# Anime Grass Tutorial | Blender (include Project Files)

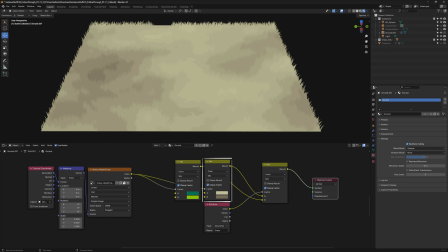735s
Do the same to create another set of colors for the dirt path to call in the vertex mask use an attribute
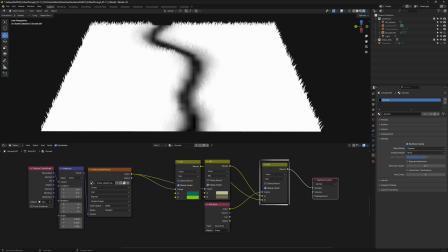743s
with your vertex color set name and use it as a mask in another mix color node plug in the grass and dirt colors
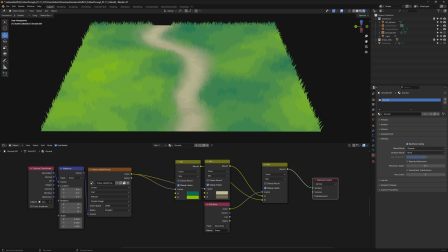751s
and now the two are perfectly blended with each other this is because the grass also
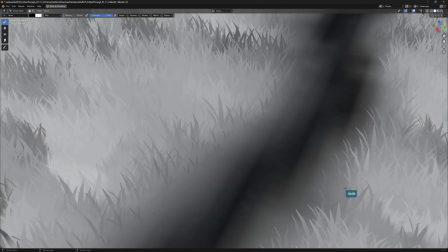756s
inherits the vertex mask making the transition of the grass perfectly in sync with the ground
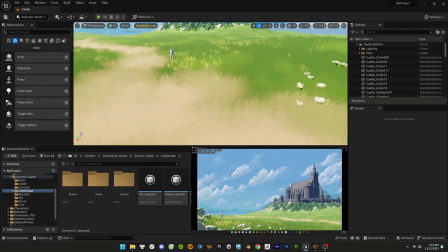763s
This feature takes inspiration from the Unreal Engine landscape material, and I believe it replicates the effect quite well. Now that color is done, let's move on to value.
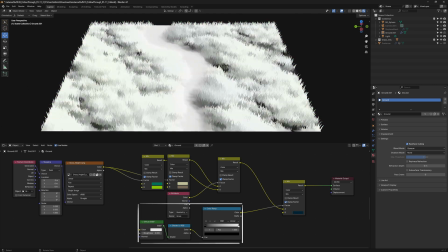776s
Create a Diffuse BSDF, Shader to RGB, and a Color Ramp, and to bring it all together, use a Mix Color node.
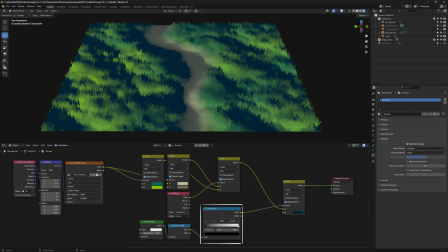785s
We need to reverse the Color Ramp.
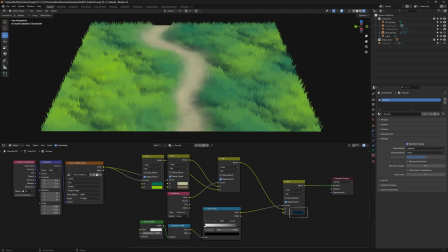786s
This setup allows you to choose the color of your grass shadows based on the vertex normal information that was baked earlier.
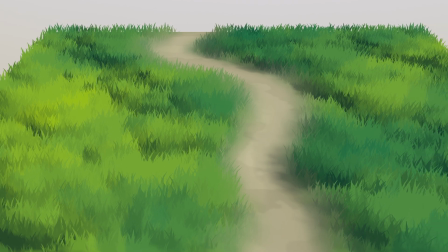795s
And there you have it, your grass field. I think it looks gorgeous, don't you?
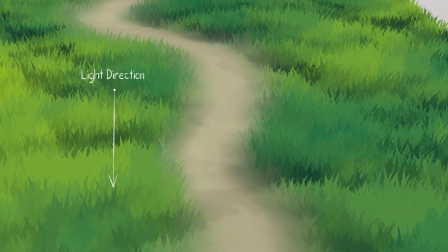801s
The grass shadows now look hand-painted and respond accurately to the lighting, giving it a polished and complete look.
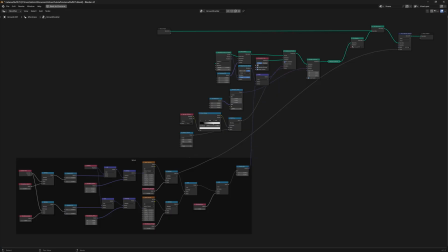811s
Step 5. Wind Animation Your wind effect will be created within your grass geometry node, driven by two main factors.
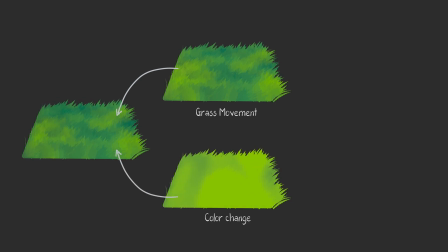820s
The movement of the grass itself and a subtle color change to mimic the effect of wind passing through. Both will be synchronized using one procedural texture, ensuring that the animation and the color changes are perfectly in sync.
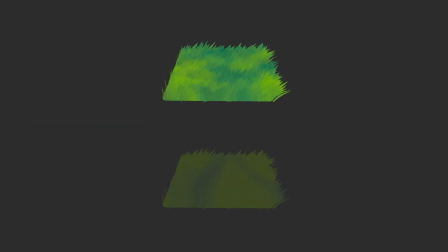836s
First, let's create the grass movement. We'll follow this formula.
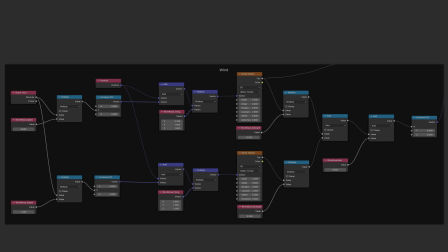841s
This geometry node system will add constant rotation on each of the grass objects, but the intensity, scale, and speed is controlled by a noise texture.
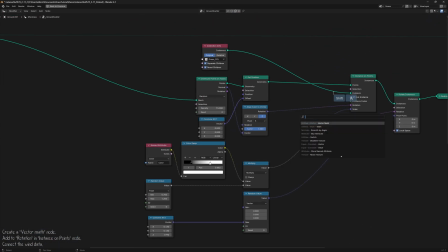851s
You'll need to input this information into the existing instance on points node using a vector math node with add function.
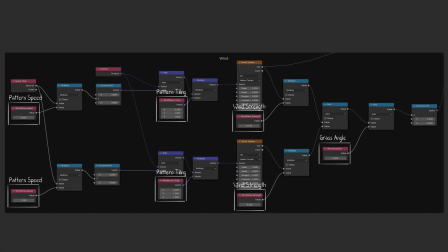860s
To make adjustments, just increase or decrease the number in the fields until you're happy with the result.
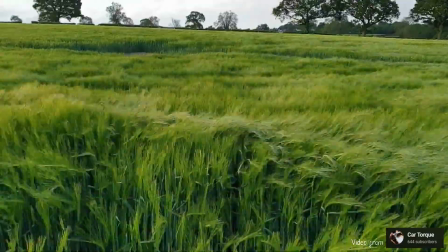868s
This geometry node mimics two types of grass movement. The wind wave, which is slow and smooth in motion.
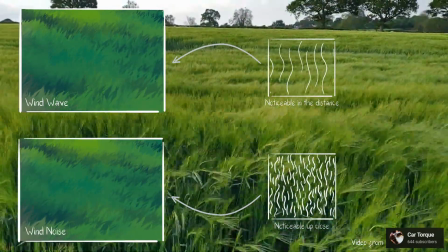875s
The wind noise, which is fast and rapidly. Combine them together and you will get the desired effect.
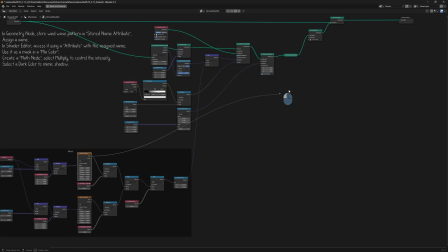884s
Now we'll make the wind affect the color of the grass. To do this, store the wind wave pattern movement using a store named attribute node.
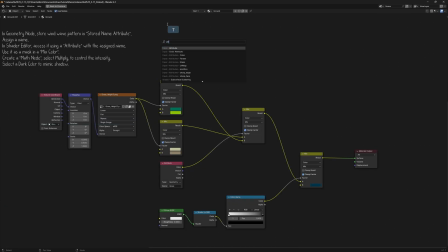893s
Assign a name for it. Then, in the shader editor, call it out with an attribute node and input the name you assigned. Finally, combine the wind pattern with your grass color using a mix color node. Use a math node to adjust the intensity.
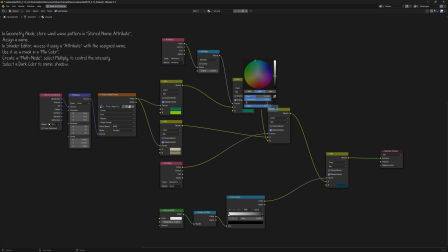910s
Choose a slightly darker color to mimic the shadow's cast when the grass is bent by the wind.
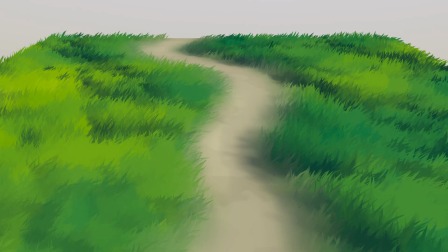917s
And that's it. You've created anime grass with wind animation. Though it's a simple touch, it breathes soul into your art, making it feel alive.
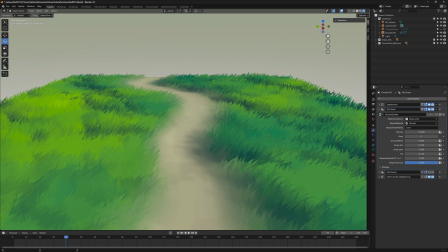928s
To make the workflow more efficient, convert important attributes in geometry nodes into adjustable properties in the modifier. This makes it easy to reuse the setup and add variations like flowers or other plants.
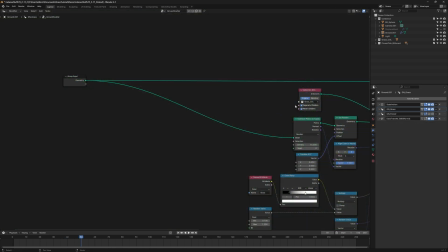943s
To do this, go back to geometry nodes. Drag the necessary attributes to the group input. Then, name each attribute properly in the sidebar. You'll see them appear as adjustable values in the modifier.
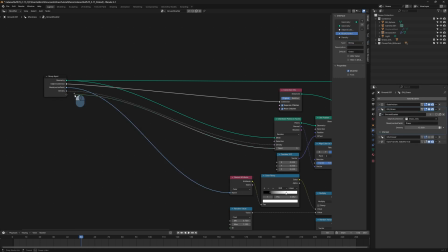958s
You can create as many as you need.
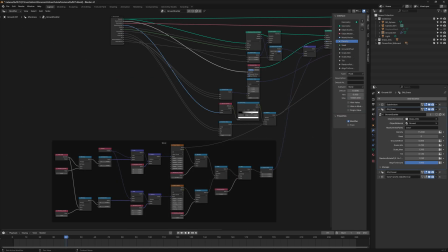960s
Personally, I kept the wind animation adjustments within Geometry Node to keep them consistent across the project.
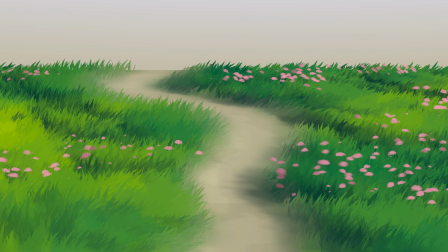969s
You've successfully created your own anime grass. Now let's talk about a few key points to ensure your grass looks good.
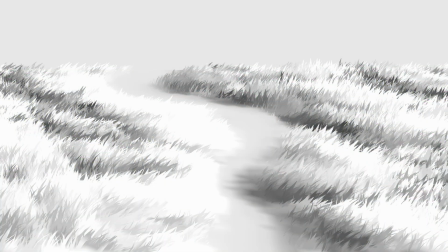979s
Aim for clear and balanced shadows.
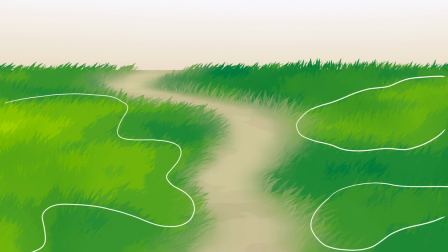982s
Color variations should be distinct but subtle, maintaining an overall sense of uniformity in the grass.
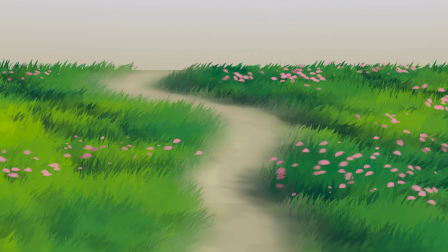991s
The wind effect should bring your grass to life. Keep it gentle enough to appreciate the movement across the whole field while still noticing the sway of each individual blade.
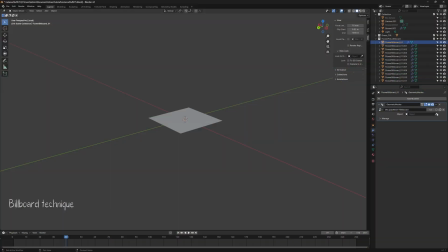1004s
Obviously, this workflow still has room for improvement.
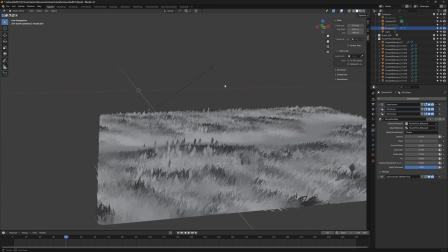1009s
Most of these features are workarounds to mimic the grass workflow in Unreal Engine.
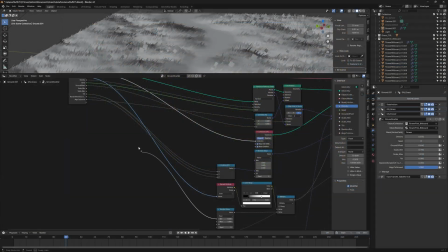1014s
While it's convenient in the end, the process of setting it up can be a bit cumbersome.
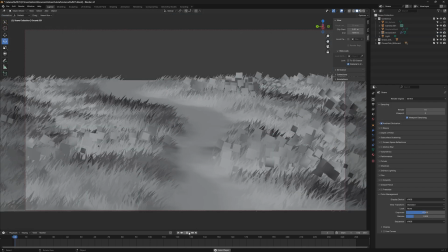1020s
Also, you may have trouble viewing the animation in real time due to performance limits. Fortunately, there are ways to optimize this. You can multiply the grass density with a gradient map.
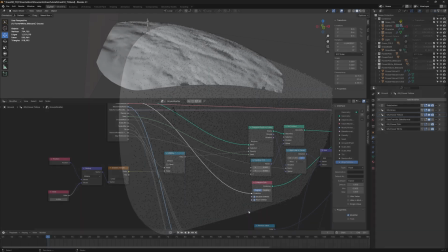1033s
This reduces the grass density as the distance from the camera increases based on the gradient mask.
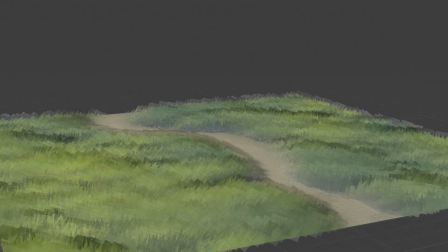1041s
You can also replace the 3D grass blades with 2D billboard grass that always faces the camera.
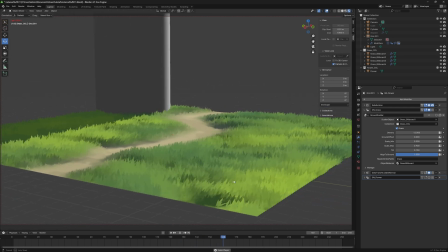1049s
From testing, this approach greatly improves performance. Check out my anime tree tutorial to learn more about this technique.
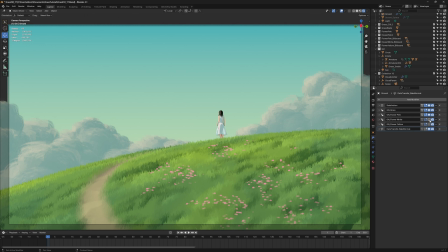1058s
Despite the drawbacks, I'm happy with the result. This workflow makes it easy to add more elements to the scene.
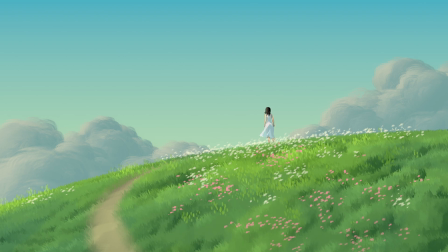1066s
And if you're familiar with geometry nodes, the possibilities are even greater.
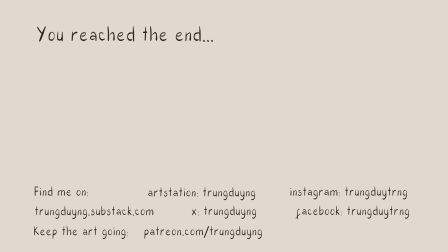1073s
Thank you for joining me on this journey to create anime-style grass in Blender. I hope you found this tutorial both helpful and enjoyable. if you have any questions or want to share your creations feel free to leave a
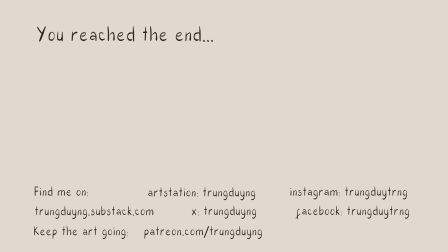1088s
comment below or reach out to me on social media don't forget to like the video subscribe to the channel and hit the notification bell so you don't miss future tutorials until next time keep creating and have fun with your art